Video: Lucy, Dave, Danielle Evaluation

We use this simply because it is a form and convention of a silent film, and the likes of Buster Keaton and Charlie Chaplin use this in theirs as well. As you can see, this is what a film would look like in modern colours, but now we have it in sepia tone.
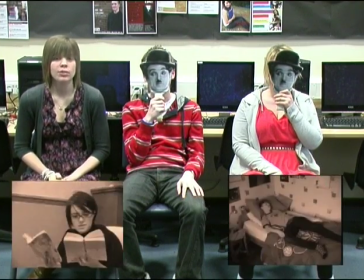There's two different characters in our short film. One is called Charlotte and one is called Joe. Charlotte, as you can see from our film, is very intelligent.
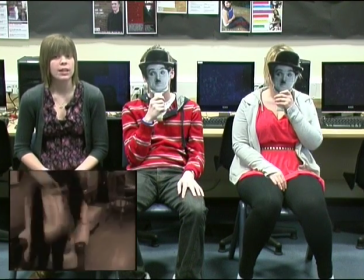She likes to be at school, she works hard, she revises, and this shows throughout the story. She rushes around trying to get to school, while on the other hand Joe, he doesn't rush around at all.
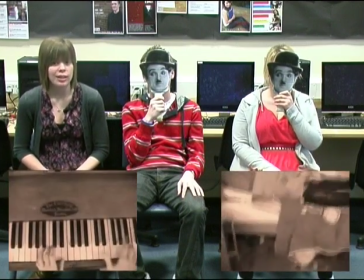She reads books and plays the piano to show this, and he lays in bed, lazy. We wanted to give the character recognisable features, so Charlotte, for example, wears glasses,
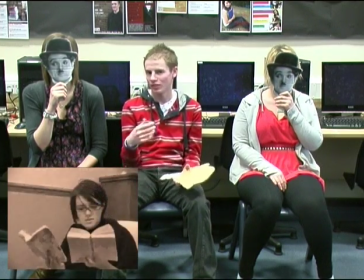so she's a very stereotype of a geek or a nerdy person in your class.
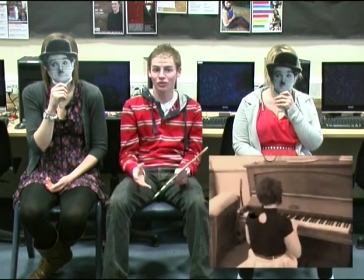She also wears her skirt very high, which could also be of the same sort of nerdy, geeky-like style. Michael, on the other hand, or Joe, as we know him in the film, has very scruffy hair, scruffy clothes, and just doesn't care what he looks like. In our film, we use sound a lot. The sounds are different for each character. Joe's music is quite sluggish and slow, showing that he's not rushing to get to school.
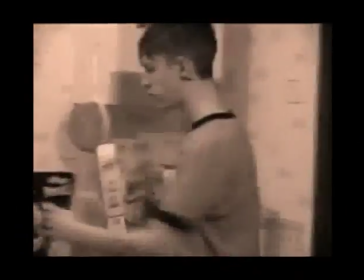On the other hand, the character of Charlotte, her music is very fast and rushed. This goes with her action as she's always rushing around.
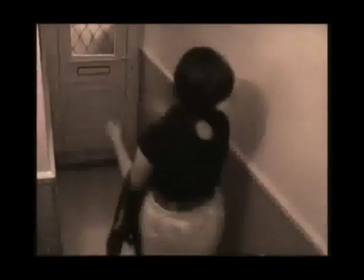We did these different things because we wanted the audience to understand the difference between our characters. We wanted them to be relatable. Everyone's got a plate for school and everyone can relate to the different characters. To also help represent our characters, the mise en scène in our short film is very important.
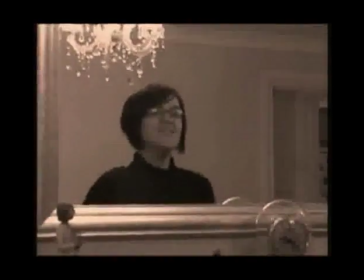As you can see, when Charlotte gets in from school, she's looking in the mirror, she's well presented with her clothes,
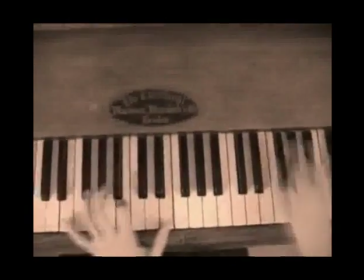she goes to play the piano, and this is all very kind of like high class for her,
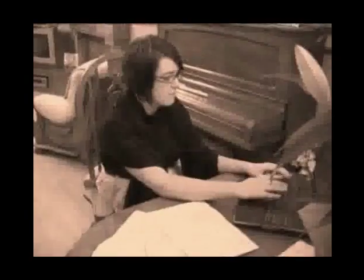as she's reading books to show her intelligence. And also when she sits down at the table, everything is in good quality, there's some flowers, you can see that her room is quite tidy.
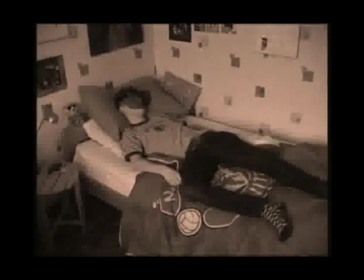With Joe, on the other hand, his bedroom is quite messy, he's just slumped on the bed, nothing's really been cleaned up.
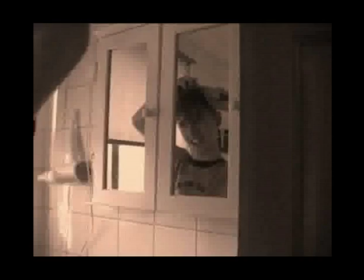When he goes to clean his teeth in the morning, he doesn't even bother to use a brush.
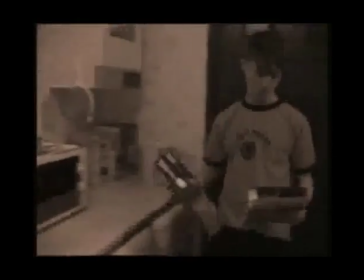He's so stupid that he can't decide what breakfast he wants in the morning, which is part of the mise en scène.
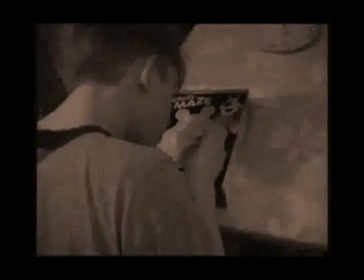Also, when he sits down, he only chooses the cereal, which has the game on the back, which shows his intelligence is quite low. Throughout the film, and as part of mise en scène, we decided to use natural lighting, because this is what they also used in sort of Charlie Chaplin's era and Buster Keaton's era. They had no special lighting effects that they could use, so why should we? All of our settings are real settings.
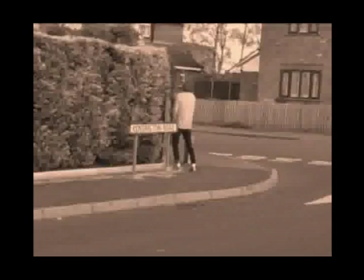We haven't made anything. The streets that you see are real streets, and the reception areas are from our school. We want everything to look as natural as it possibly could. During the making of our film, we have a scene where there's a car driver,
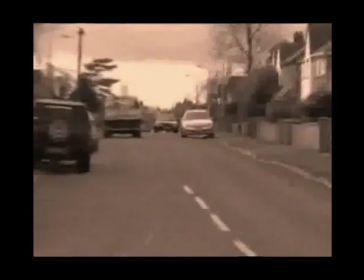and he seems to be not paying attention, and neither does the person crossing the road. It looks like he's going to crash into him, but we had a real health and safety in place.
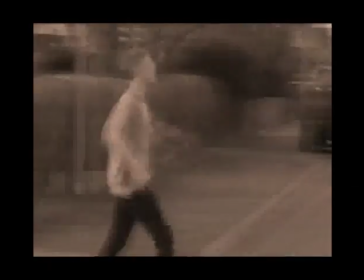We didn't want our actor to be scared or feel that he couldn't do it, so we asked him if it was okay. And he said it was fine. The speed that the car is going at is actually not as fast as it seems. We sped up this action to make it seem more scary than it actually is. At the end of the film, the characters look like they're about to use foul language, but instead of this, we imported a slide that said fiddlesticks. This is because, in the olden days, they wouldn't swear like that on the screen, and we didn't want to use the foul language that modern people of today would use. So this is another form of convention of silent movies. As you can see from the ending of one of our Charlie Chaplin research films, they have a clear stay ending with a slide that says the end, as well as the music changing.
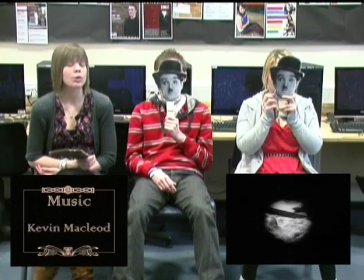We have also incorporated this into our film.